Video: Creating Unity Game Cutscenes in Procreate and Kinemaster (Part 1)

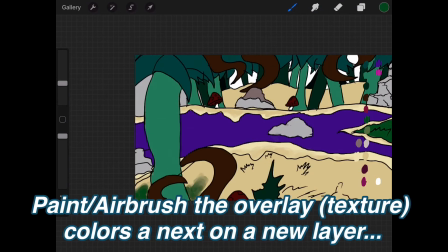Okay, so now that all of the base color is done,
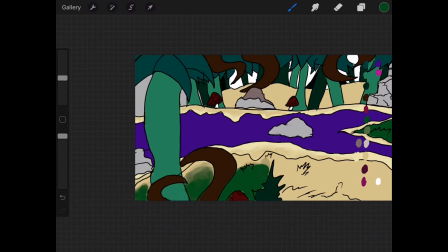what I'm going to do is I'm going to use the paintbrush or the airbrush to start overlaying some texture onto my scene.
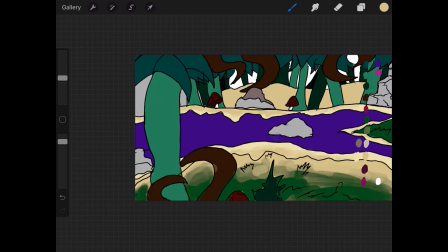And this is where the Apple Pencil comes in very handy, because you can use the pressure sensitivity to add hard or soft touches to it.
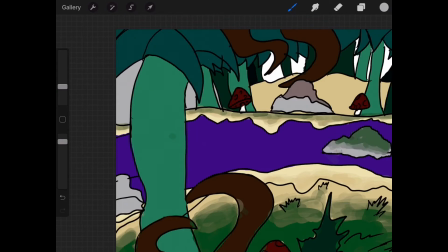So if you'll notice, I'm just kind of going around each element on the scene that requires grass.
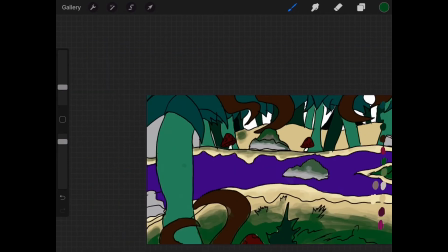And I'm just kind of lightly painting over it and just darkening as I go away from the edges.
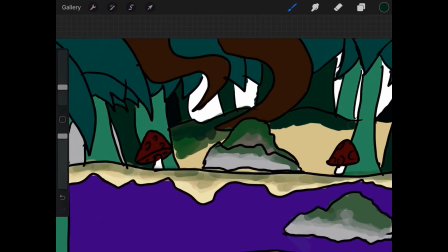And that gives it a nice little texture.
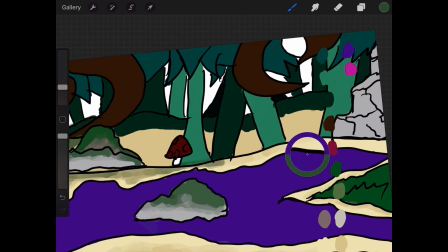You know, even though this is a cartoony scene, you still kind of want it to look a little bit believable, a little bit more realistic. So if you'll notice, I'm like kind of lightly adding some touches to the front, and then as I go away from towards the back, I'm adding like darker colors.
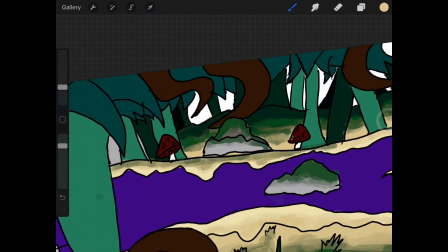And I'm going to do that for the sand and for the rocks.
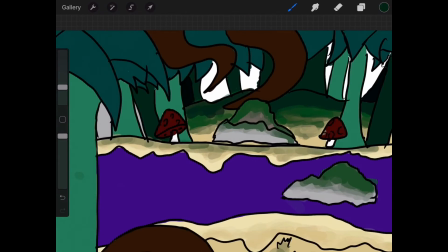And we're basically going to be using the same technique throughout the rest of the video,
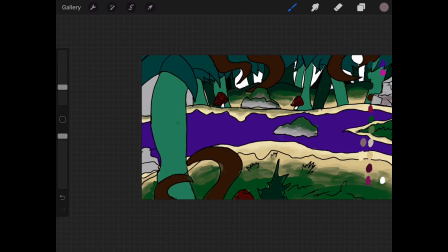even when it comes to adding highlights and shadows to the trees. So I'll let you watch how I do that. And then there's a few other things that we're going to be adding to it later, but this is the main technique that we're going to use for most of our artwork.
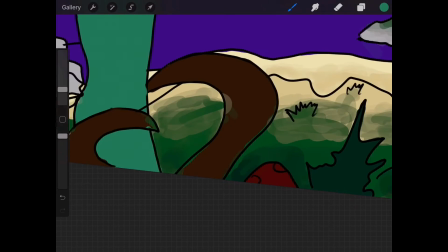But using an iPad with the Apple Pencil really does allow for you to blend colors a lot more effortlessly when you're using Procreate.
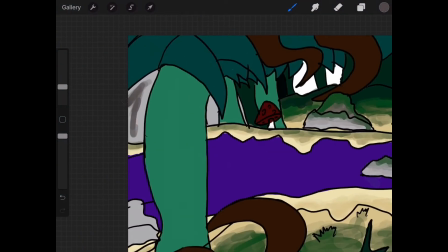So if possible, I do highly recommend that you go out and pick up that combi, because it'll save you a lot of time and it makes working in Procreate a lot easier in my opinion.
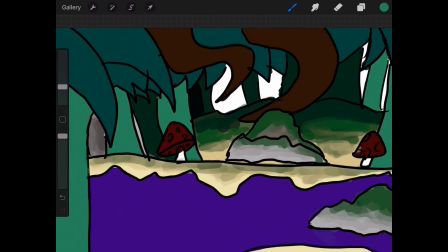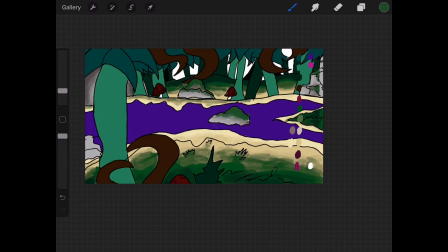So once you're done with texturing, now would be a good time to consider your background or your sky.
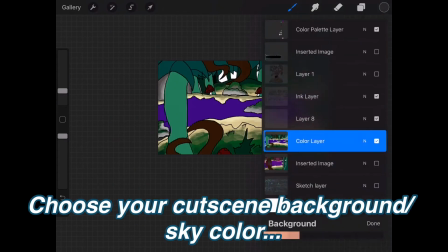So you can actually choose that here, or you can choose to leave it blank if you're planning on just adding the sky in your video editing program later.
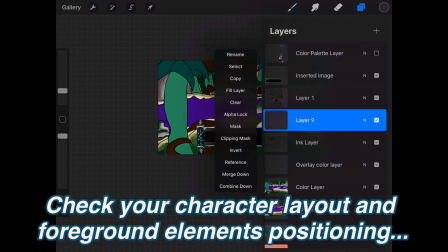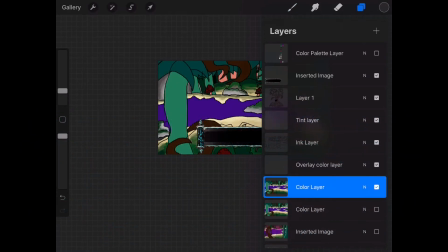Now, because I didn't do my coloring on the lines layer,
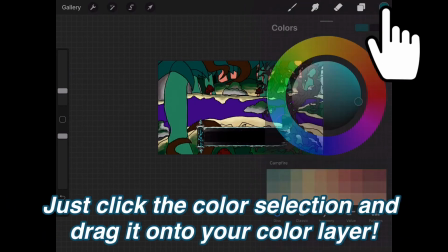that actually lets me easily create a color balance on the base color layer by using this simple technique.
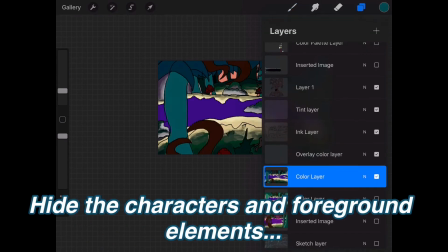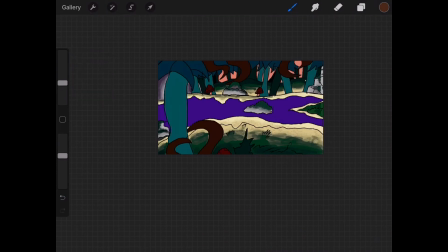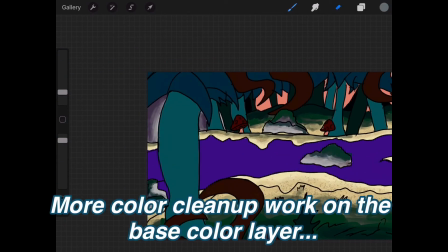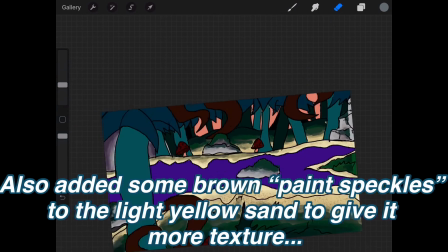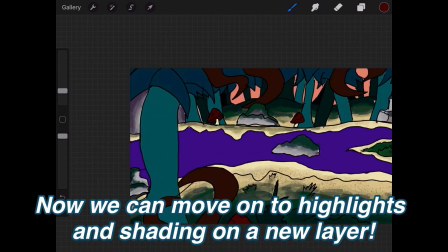So for adding more highlights and shadows to the scene, basically you'll notice that I'm using the same kind of technique that we used before when we added the grass.
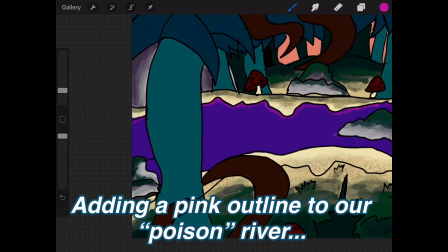So I'm just using the Apple Pencil to kind of blend colors in.
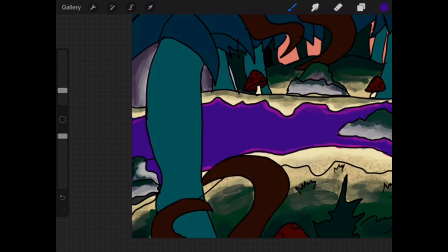So for the river, I'm adding a pink outline since it's our poison river, using the standard brush or airbrush. And then I'm going to use a water brush in Procreate to add more texture to the water to, well, make it look like water.
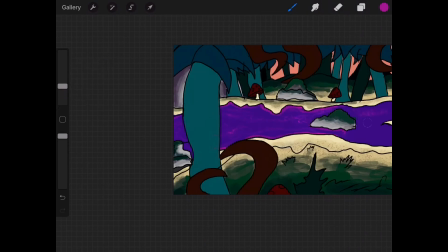I'm going to go around the river bed a little bit, adding a little bit more pink to that.
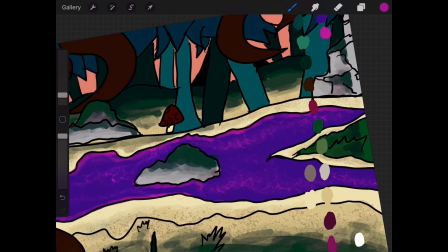And now when it comes to like the rest of it, we're just going to continue to use the same techniques we've been using before, like blending colors where it's needed to add more texture.
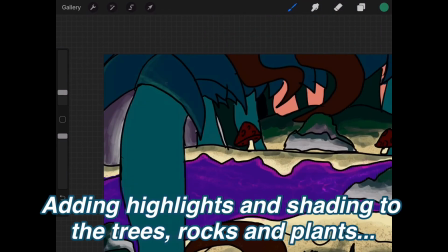And for this tree, if you'll notice, for the leaves, I'm adding some highlights,
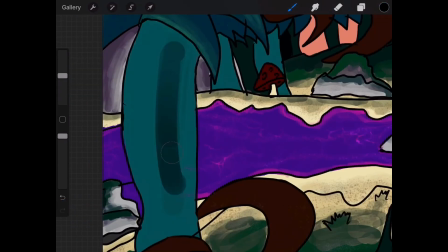like a little bit of a lighter color to show where the light might be coming from. And for the tree trunk, I'm adding shadows, which we're going to blend with the natural blue color of the tree
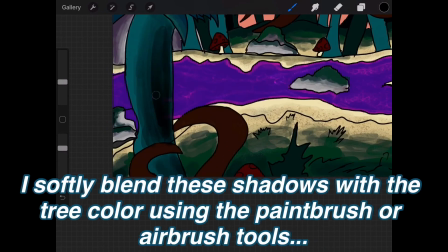later to kind of fade it out naturally to give it more of a textured look.
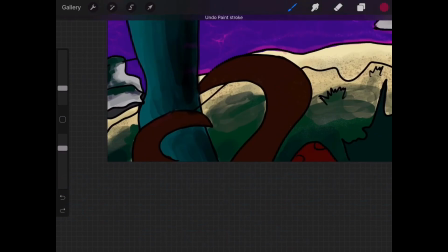And for the trees in the background, we've already kind of got a good mix. For these plants right here, I'm using the same technique, and this gives you a lot of freedom and flexibility to kind of play with how you want your lighting and where you want it to come
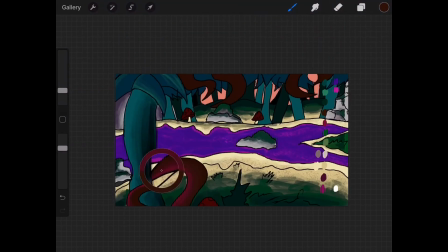from, or how much lighting you actually want on your objects, right?